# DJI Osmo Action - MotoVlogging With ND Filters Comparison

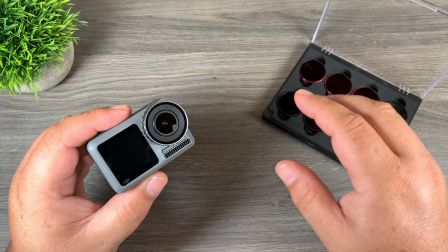0s
Good day folks, today in this video we're going to take a look at ND filters and how they affect your footage when you're motovlogging.
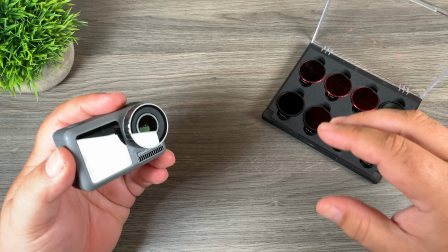5s
We're going to take a look at how ND filters affect both real-time footage and driving time lapses.
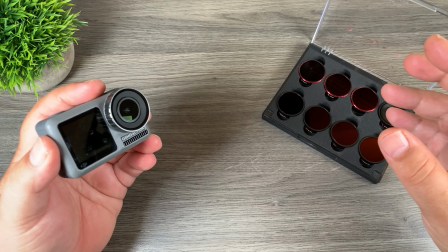10s
So let's just jump right in and take a closer look.
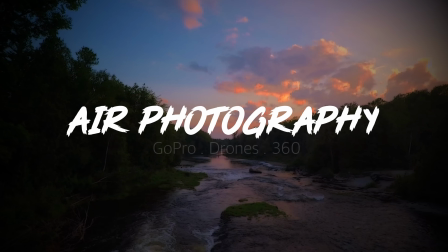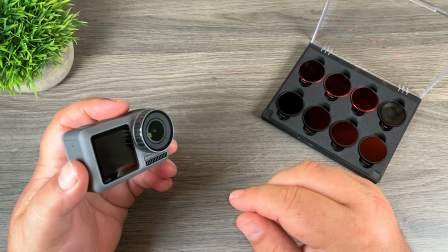21s
Now, I've been meaning to get at this video for quite some time, but the weather here in Ontario just has not been cooperative when I actually have free time to actually get around to doing these kind of things.
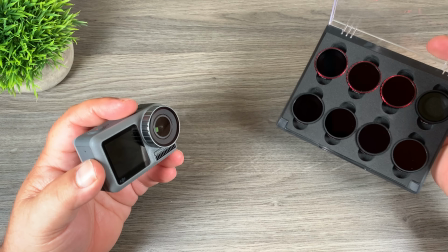30s
Here in front of me, I've got a set of ND filters. These are by Freewell Gear.
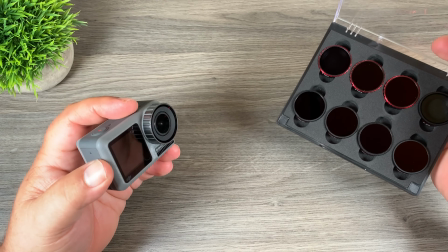33s
They sell all kinds of different ND filters for many different devices, drones, action cameras.
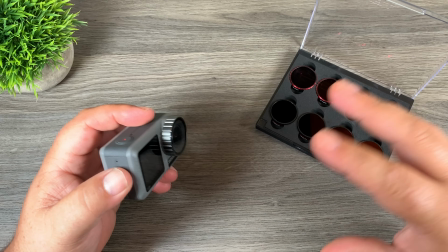39s
This here is their all-day kit, and basically it's everything you need no matter what kind of shooting conditions.
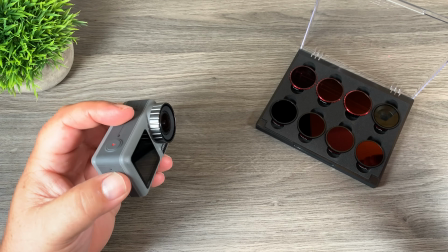45s
They also sell some smaller kits that have 4 ND filters in it. They have a bright day pack and a standard day pack. The bright day pack has built-in polarizers, and the standard day pack is just straight up ND filters.
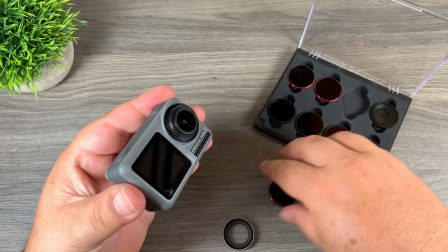55s
And if you're new to ND filters and the Osmo Action, they just screw in just like that.
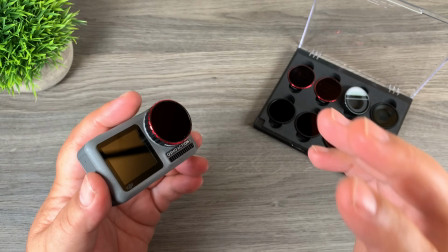61s
Now, when it comes to action cameras, having ND filters and using ND filters is not something that you're going to use all the time.
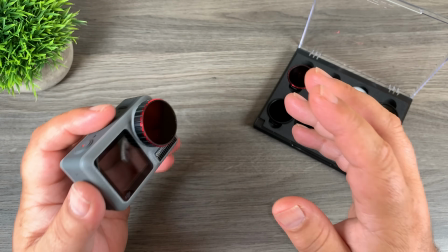67s
It's not like a drone where you're always trying to get that nice cinematic footage and you're trying to follow the 180-degree rule.
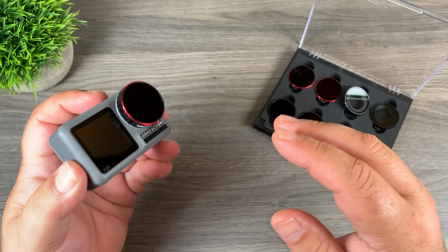73s
Now, there are those situations where using ND filters can really greatly improve your video. Motovlogging is one of those situations.
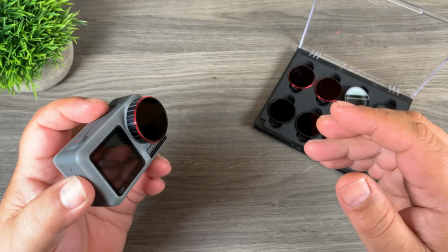79s
When you're capturing real-time driving footage or creating a driving time-lapse, some people call them drive-lapses, there is a lot of movement on the screen.
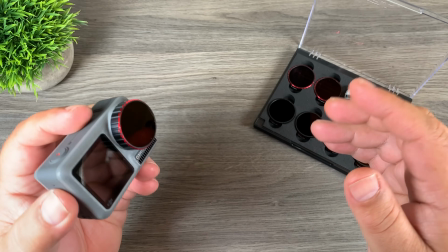86s
Things are going by pretty quickly. And that's where using the 180-degree rule can really improve your footage.
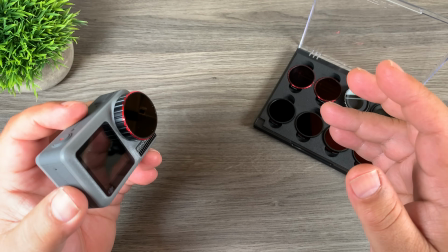92s
If you're just filming in auto, your shutter speed is going to be really high, especially if it's a bright day, and everything is just going to look really jittery and not too pleasant to watch.
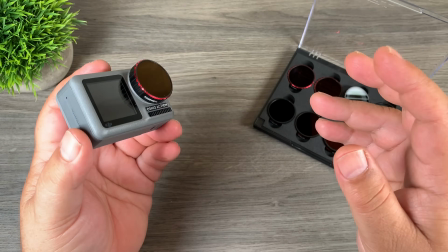100s
So ideally you want to slow down your shutter speed to that double of your frame rate,
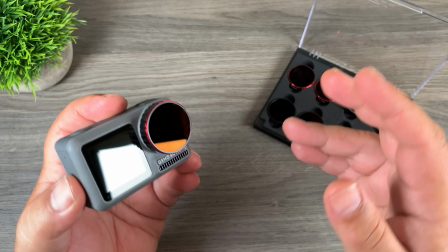104s
and the only way to achieve that on a bright day without having your footage way overexposed is by using an ND filter.
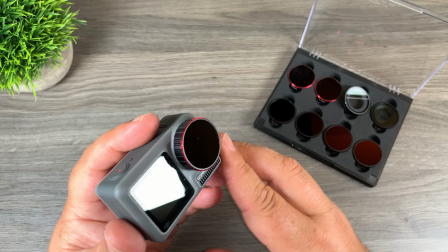110s
So let's just jump right in and take a look at some footage here. Now, this first clip I just have on auto.
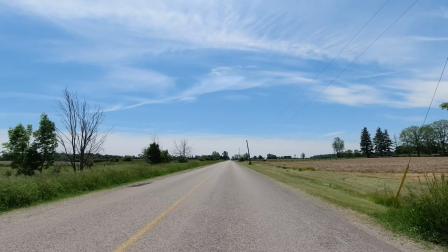114s
I have the Osmo Action mounted on the front of my car. No ND filter, and like I said, everything is just in auto.
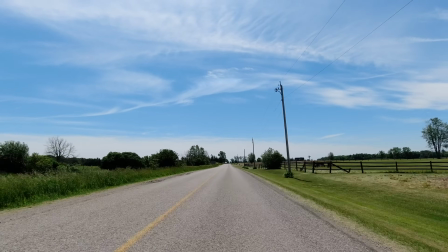120s
You know, and it looks okay. The color's nice, everything is nice. But you can see if you look at either side of the camera as things are whipping by, it just looks kind of jittery.
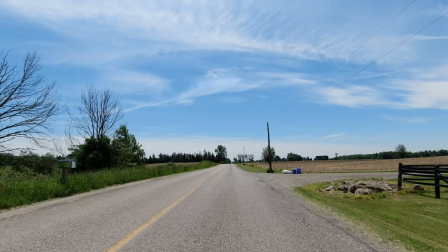129s
And I'll kind of pause a frame here. You can see everything is crisp. And, you know, sometimes you want that, but in situations like this, you don't want that.
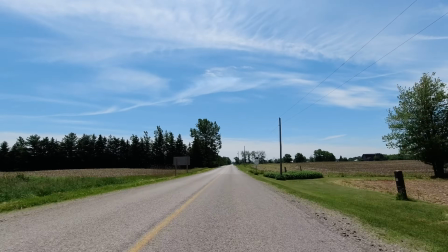136s
A little bit of motion blur at the sides of the videos would actually be really nice and beneficial. So here's another clip.
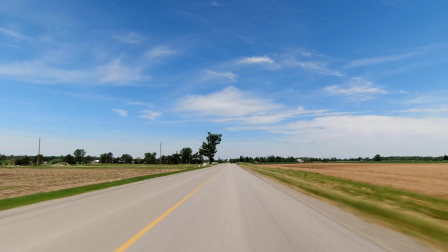141s
I have an ND32 installed because it was a fairly bright day. And you can see we now have motion blur, and it just looks a lot more natural and more pleasant to watch.
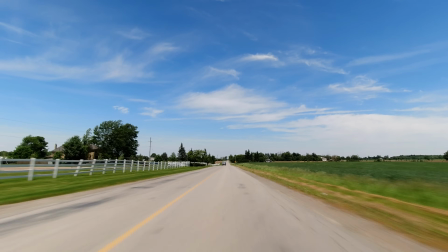150s
The horizon in front of you is still in focus, but things whipping by quickly at the sides of the frame is a little bit blurred, and like I said, just a little bit nicer to watch.
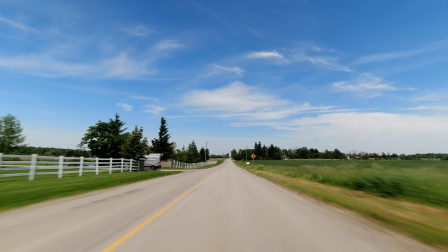159s
Now here, if we pause a frame, you can see how we do have that motion blur in the sides of the video.
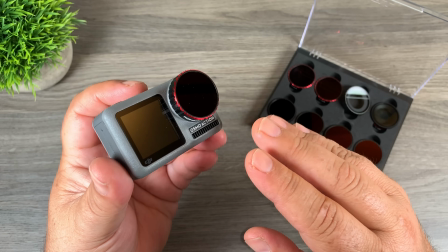164s
So it just shows you that ND filters on your action camera can be beneficial in some situations.
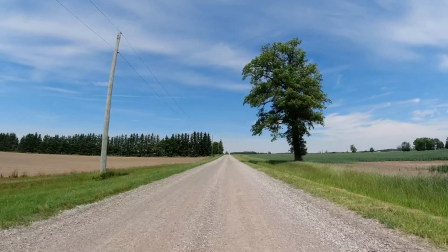169s
So now let's take a look at some driving time lapses. So this first sample here, I've got the Osmo Action mounted on the front of my car.
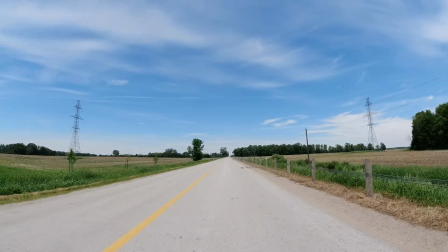175s
I have everything set in auto, there's no ND filter on it, and it looks okay, there's nothing wrong with it.
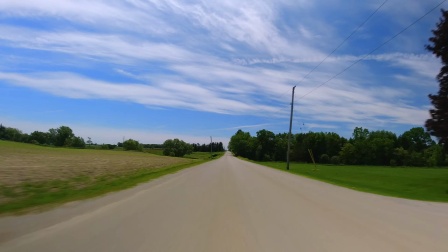183s
So now in this next clip here, I've installed an ND filter. I put an ND32 on there, and watching back the footage, I should have gone to maybe an ND16.
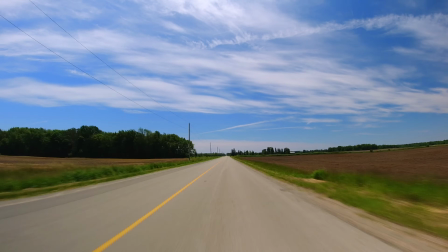192s
It's a little dark. I've set my shutter speed to that double of my frame rate. My frame rate was 30 frames per second, so my shutter speed is 1/60.
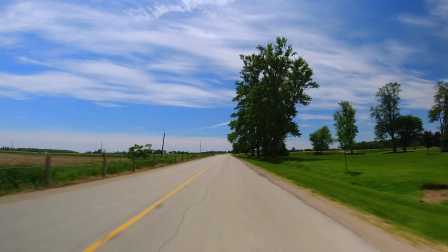199s
And as you can see now, we have a little bit of motion blur in the time lapse. It just looks a lot more natural, and it's something that's a little bit more enjoyable to watch.
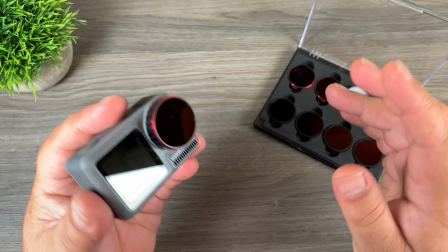207s
So definitely if you're a person who's going to be doing some motovlogging this summer, maybe creating some driving time lapses,
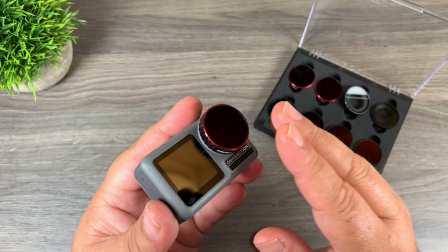213s
capturing some footage of your travels, you definitely might want to consider picking up a set of ND filters for your Osmo Action.
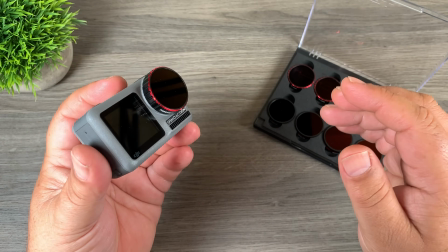220s
Now, if you're going to be using something like the Hero 7 Black, Freewell Gear also sells ND filters for the Hero 7 Black as well.
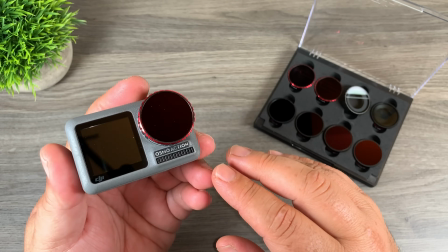226s
Well, folks, that's basically it for my video. Hopefully you found it enjoyable and got some value out of it.
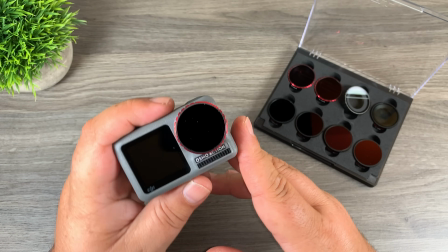231s
Thanks a lot for watching. Don't forget to subscribe so you don't miss any of our upcoming videos, and we'll see you in the next one.